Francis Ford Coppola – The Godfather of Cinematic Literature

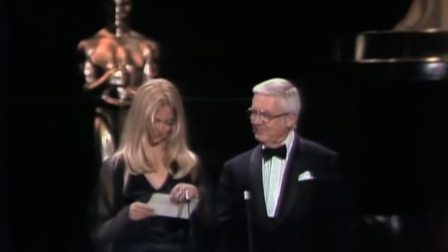The winner is Francis Ford Coppola for the Founded Out of the Cartoon.
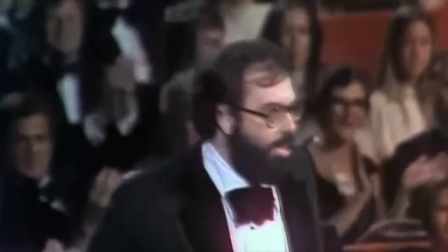Hi, my name is Carlos Rivera, and today we're going to be discussing one of the most influential filmmakers to date, Francis Ford Coppola.
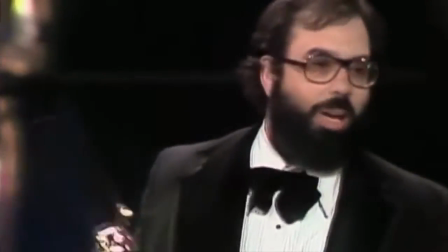Throughout his career, he, along with Steven Spielberg, George Lucas, and Martin Scorsese,
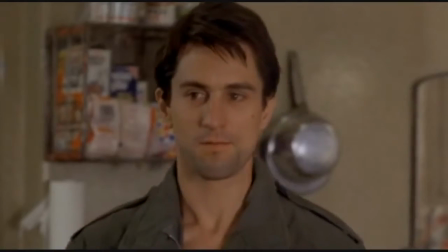defined the era of 1970s filmmaking I like to call neoclassicalism by using
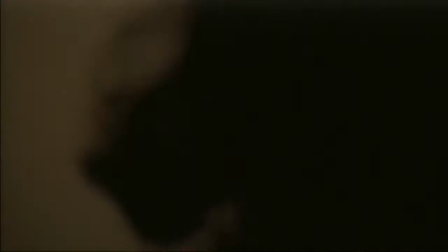techniques that made films parallel to literature and gravitas and cultural influence.
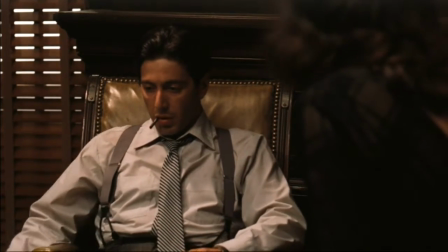You lousy bastard!
But more specifically, without Coppola's Godfather trilogy, modern cinema would be a drag.
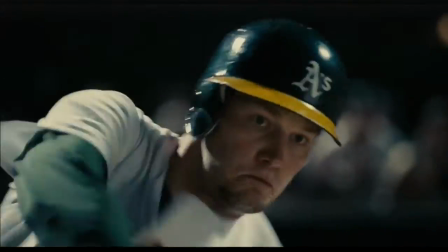And modern filmmakers like Alejandro González Signaritu, Bennett Miller, David Fincher, and the Coen brothers have proven that it isn't.
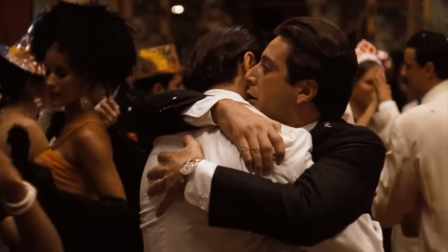So today, more specifically than Coppola, we're going to be talking about the literature in the Godfather trilogy and how it helped change film for the better.
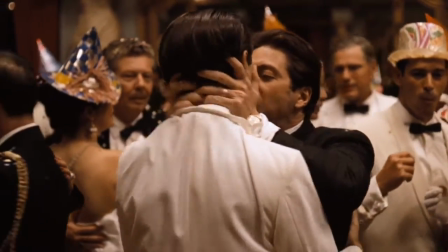And fair warning, this is the only spoiler alert.
I know it was you, Fredo.
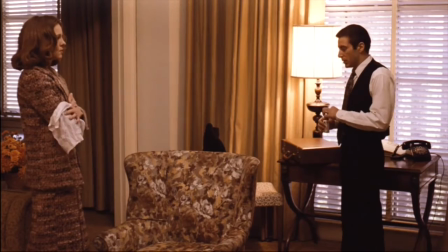You broke my heart.
Take a look at this scene from Part 2 when Michael and Kay fight about their marriage.
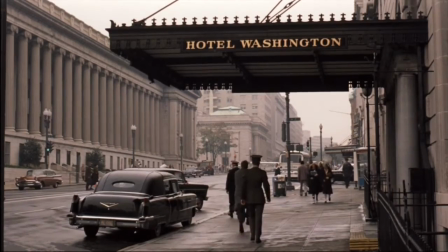Coppola first gives us an establishing shot of the location, and then cuts to Kay pacing behind Michael and Rocco.
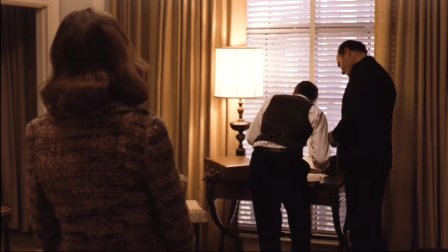This tells us that Kay is nervous about explaining to Michael that she wants to leave.
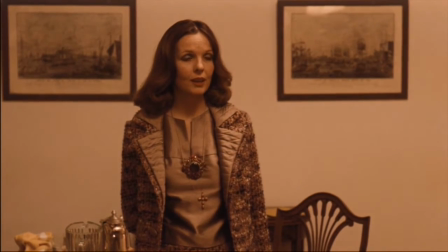Notice also that Diane Keaton's body language is tense and still throughout the scene, whereas Pacino is always moving.
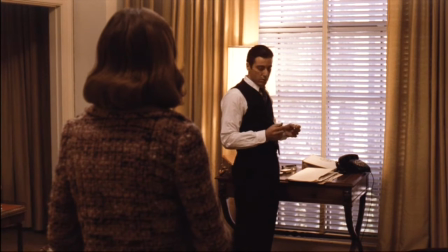Rocko dismisses himself, and Kay explains she wants to leave Michael.
Michael, I'm not going back to Nevada.
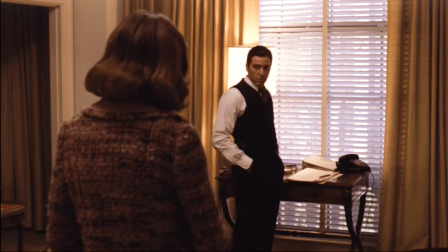The shot, however, lingers on Michael for a little so we can see his reaction to what Kay says.
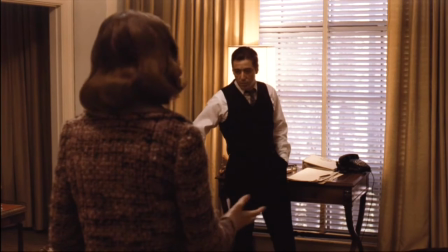This is important to remember, as Kay first wants to hide her true feelings and reasons for leaving.
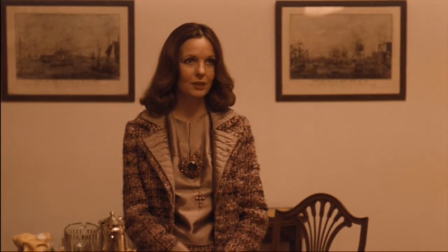Coppola then cuts to Kay as she tries to say on Michael's good side, but then it cuts back to Michael, as he is now concerned with the subject matter at hand.
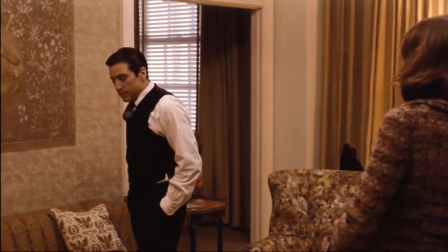At first, Michael tries to change the subject and focus the discussion on things he wants to talk about, not Kay.
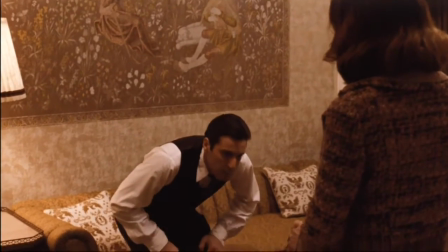But she interrupts within,
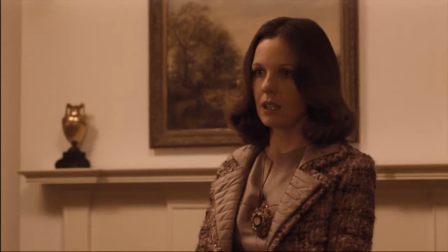and continues, but Michael disrupts her now.
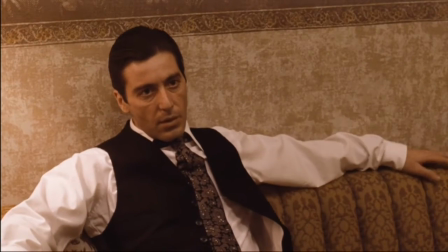Throughout this argument, Michael is always trying to maintain power, no matter what Kay says or does.
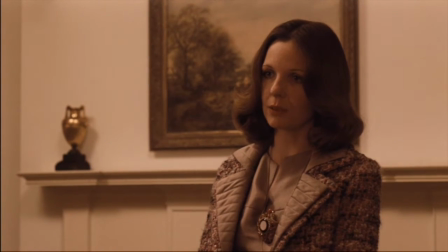It's crucial for him to win the scene because it's a matter of respect.
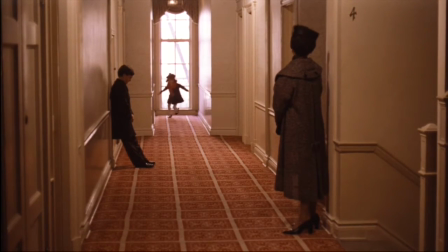But this is all at the expense of his marriage and his love for K. The more power he tries to maintain, the worse it all gets.
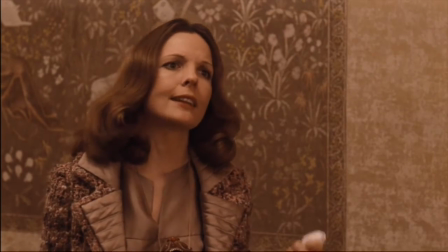This is shown through the dialogue, as well as the couple's distance and several of the frames.
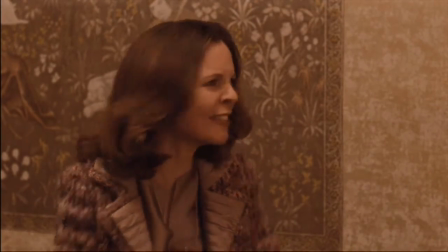And despite all his efforts, Michael is losing. The first sign of this is when he turns and grabs a drink of water.
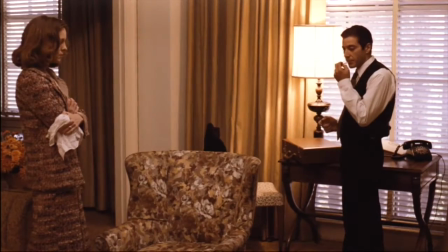K is still fighting though and doesn't need anything. The second sign is when Michael decides to light a cigarette and then gets closer to Kay.
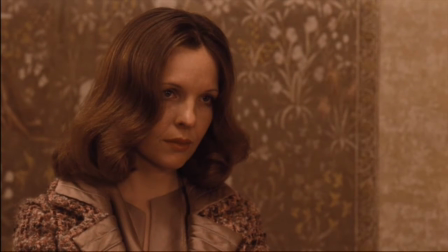Whereas she remains rock solid both physically and in her defense, Kay is still winning the scene.
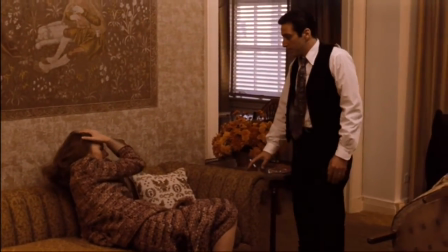And even after she tells Michael that her miscarriage was actually an abortion,
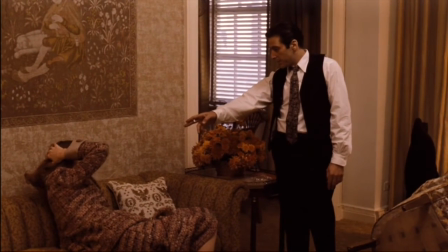Michael is the first one to leave the frame, or in terms of the scene, he retreats.
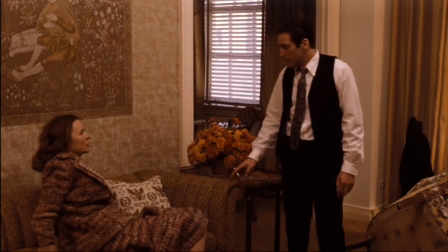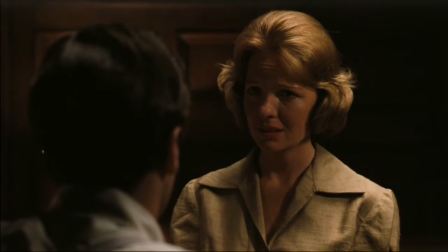Kay has won. We've seen this before though, in the very last scene of the first movie,
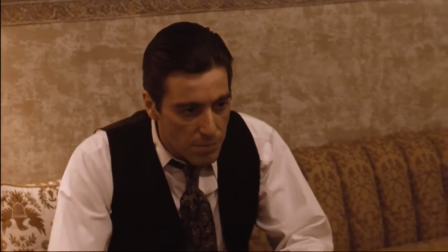Michael lies to Kay about killing Carlo as he lied to her about bringing Vincenzo, Pentangeli's brother, to the hearings in Part 2.
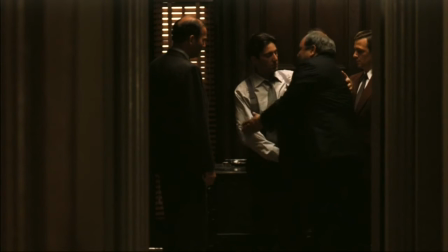Whether or not Kay ends up believing him in both scenes is ambiguous, but Coppola foreshadows both the argument and Kay's victory. Michael not only needs someone else to close the door for him in Part 1, but who gets the lash out of the movie?
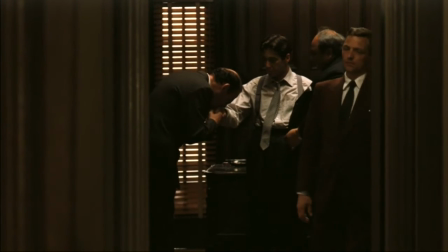Kay does.
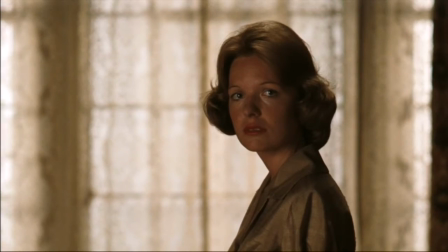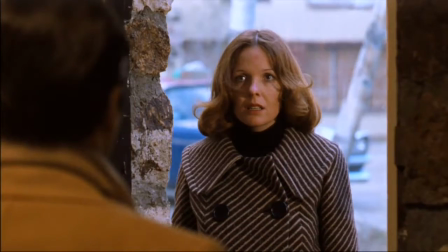It's only after Michael secures the deaths of all his enemies that he can shut the door on the only thing that made him human and finally win the scene.